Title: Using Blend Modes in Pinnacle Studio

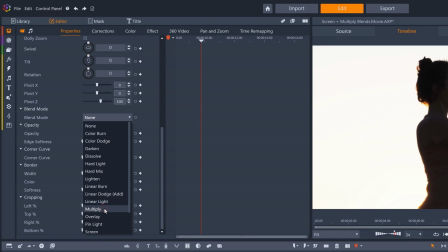Multiply will replace the blown-out white background with the clouds, while keeping her silhouette mostly opaque,
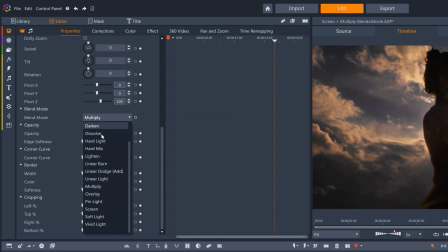while Scream places the sky within her outline.
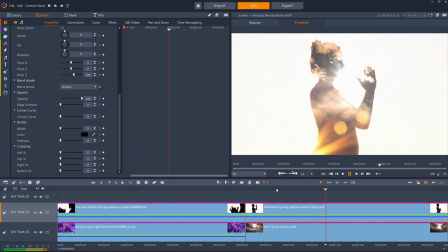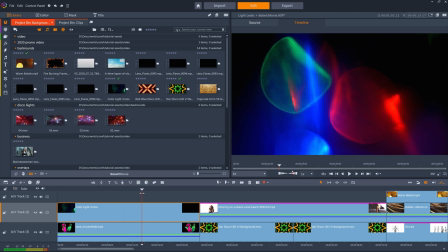Blend modes also work really well with light leaks and bokeh clips, like this multicolored light clip on top of these two neon dances.
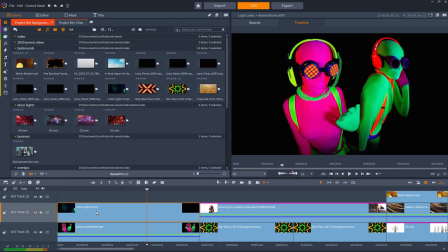Because these dances are on a pure black background, overlay works really well here
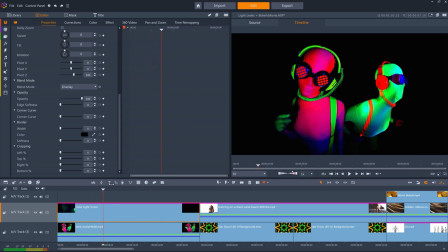the light leak colors the dancers suits as it moves across them a
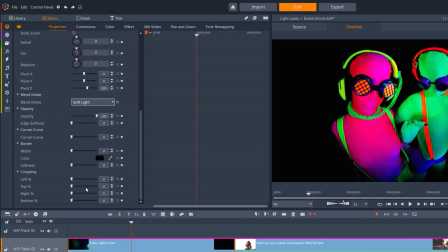more subtle version of overlay is soft light which doesn't impact the contrast as much we
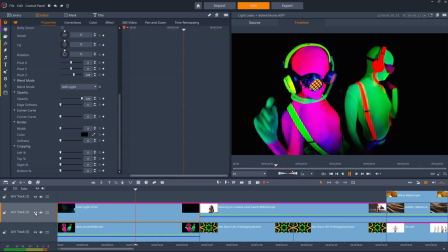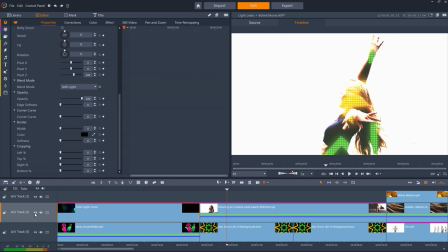can also use blender modes to get this double exposure effect here I have another dancer with a motion graphic clip underneath that only shows through where
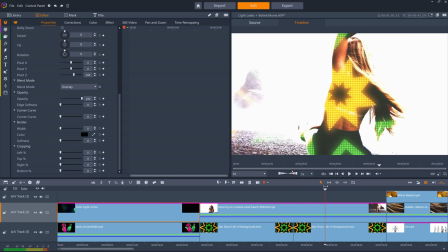the clip isn't white so mainly on her body or towards the end of clip on the beach that she's dancing on i've used some color correction on
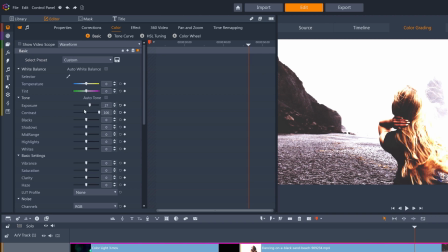this clip to blow out the background to make it white you can see i've added some exposure and a whole lot of contrast in the basic tab and i've also ramped this up even more in the tone curve tab to blow out the highlights even more if i temporarily disable this curve you
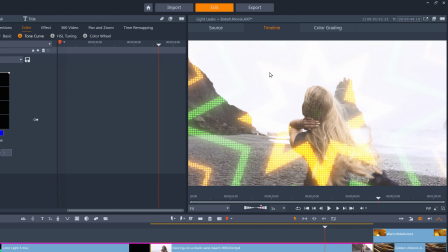can see that the sky isn't as blown out anymore and the motion graphic clip can be dimly seen in the sky in
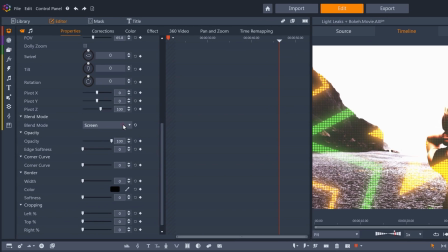fact we could set the blend mode here to hard light which adds even more contrast and makes
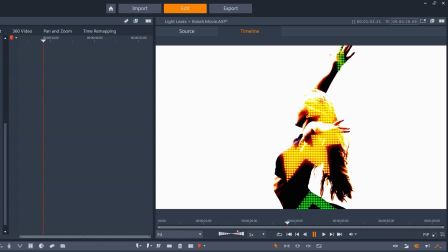the blend effects even more striking so it's often worth playing with the blending
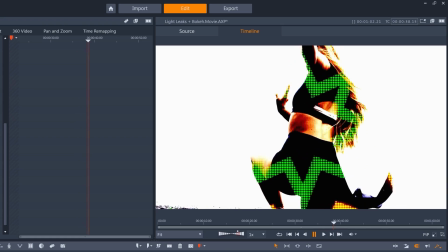options to see which one will work for your clip and with the color grading of your clips to enhance the blend mode you want to use and
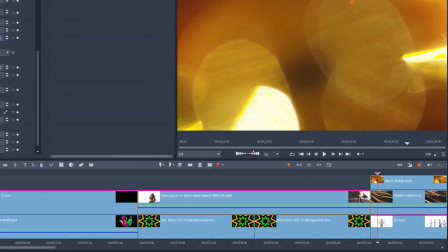of course you can stack multiple blend modes on more than two clips for example i can use these two different clips to add interest to these
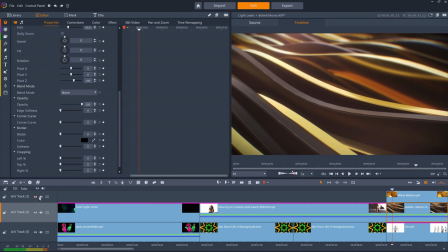dancers the
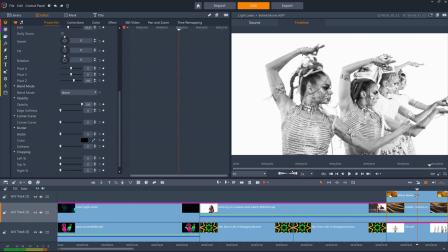dancers were already performing against a white background when the clip was filmed so i don't need to blow the highlights out to use screen mode on these gold colored bands but
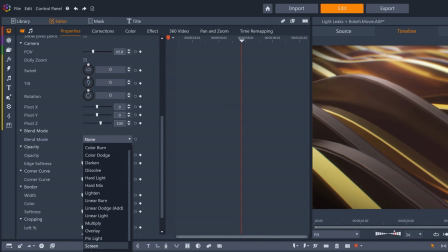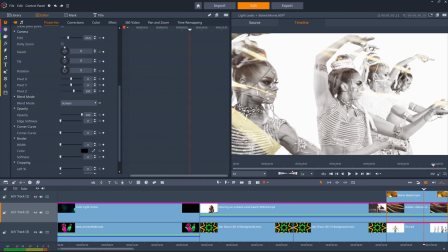i wanted to emphasize the gold colors of the overlay so
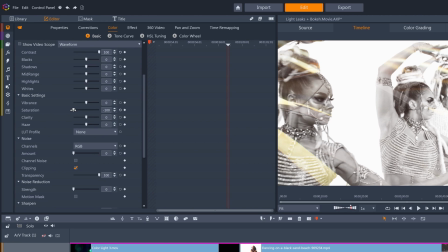i completely removed the saturation from the dancer clip so that it was black and white and added a bunch of contrast
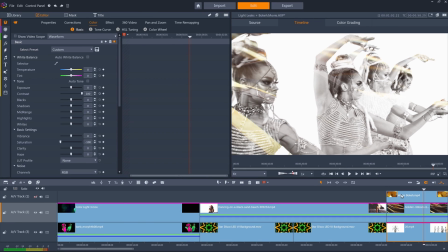so that my gold bands were more visible I then paired these bands with an orange bokeh clip set
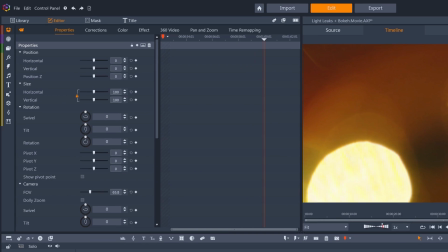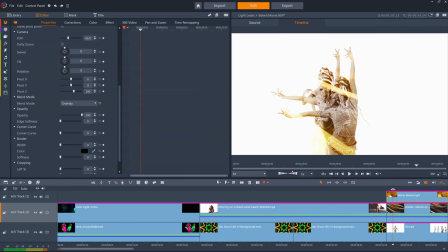to overlay which pairs well with the gold band and adds even more contrast to dancers when using blend modes to embed things like bokeh it's worth bearing in mind how natural you want to
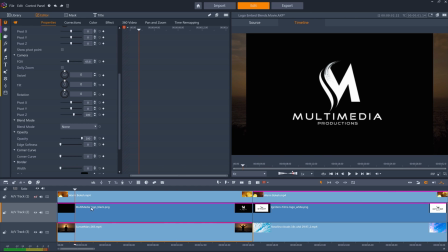make it look and to be aware of some fundamentals of how light leaks usually occur when filming.
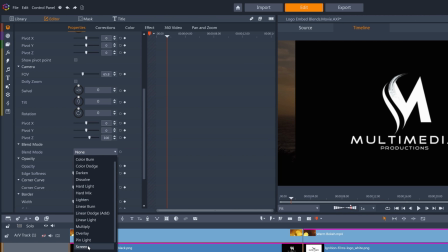I can remove the black background from this logo with screen to blend it into the scene below,
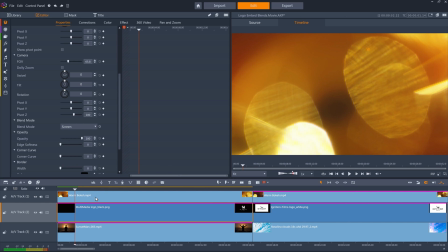and then add the same bokeh clip from before above both of them, with the blend in this case set to soft light.
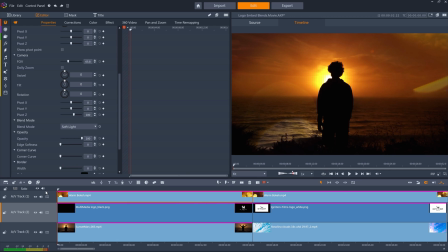Because the bokeh clip on its own has a warming orange hue, this works well blended with the setting sun in the background.
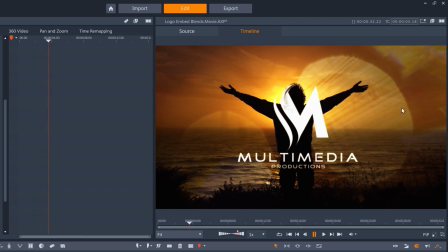And as bokeh naturally occurs by pointing a camera with a wide open aperture towards towards a light source,
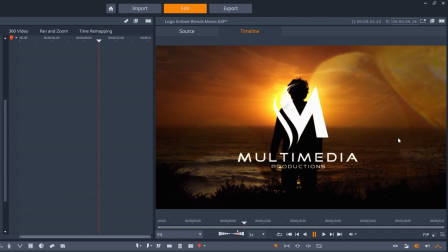the fake bokeh I've added looks quite realistic, like it could have been produced by the camera filming the scene.
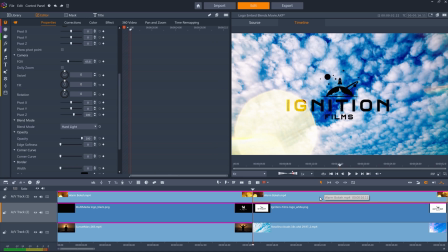I've used the same bokeh clip on this other logo scene as well.
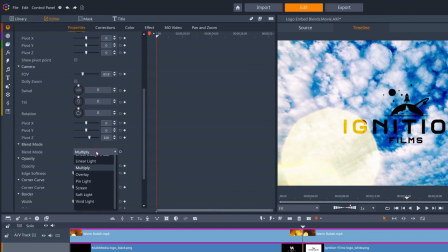The difference here is that the background of the logo is white, so I've used multiply instead of screen to remove this background.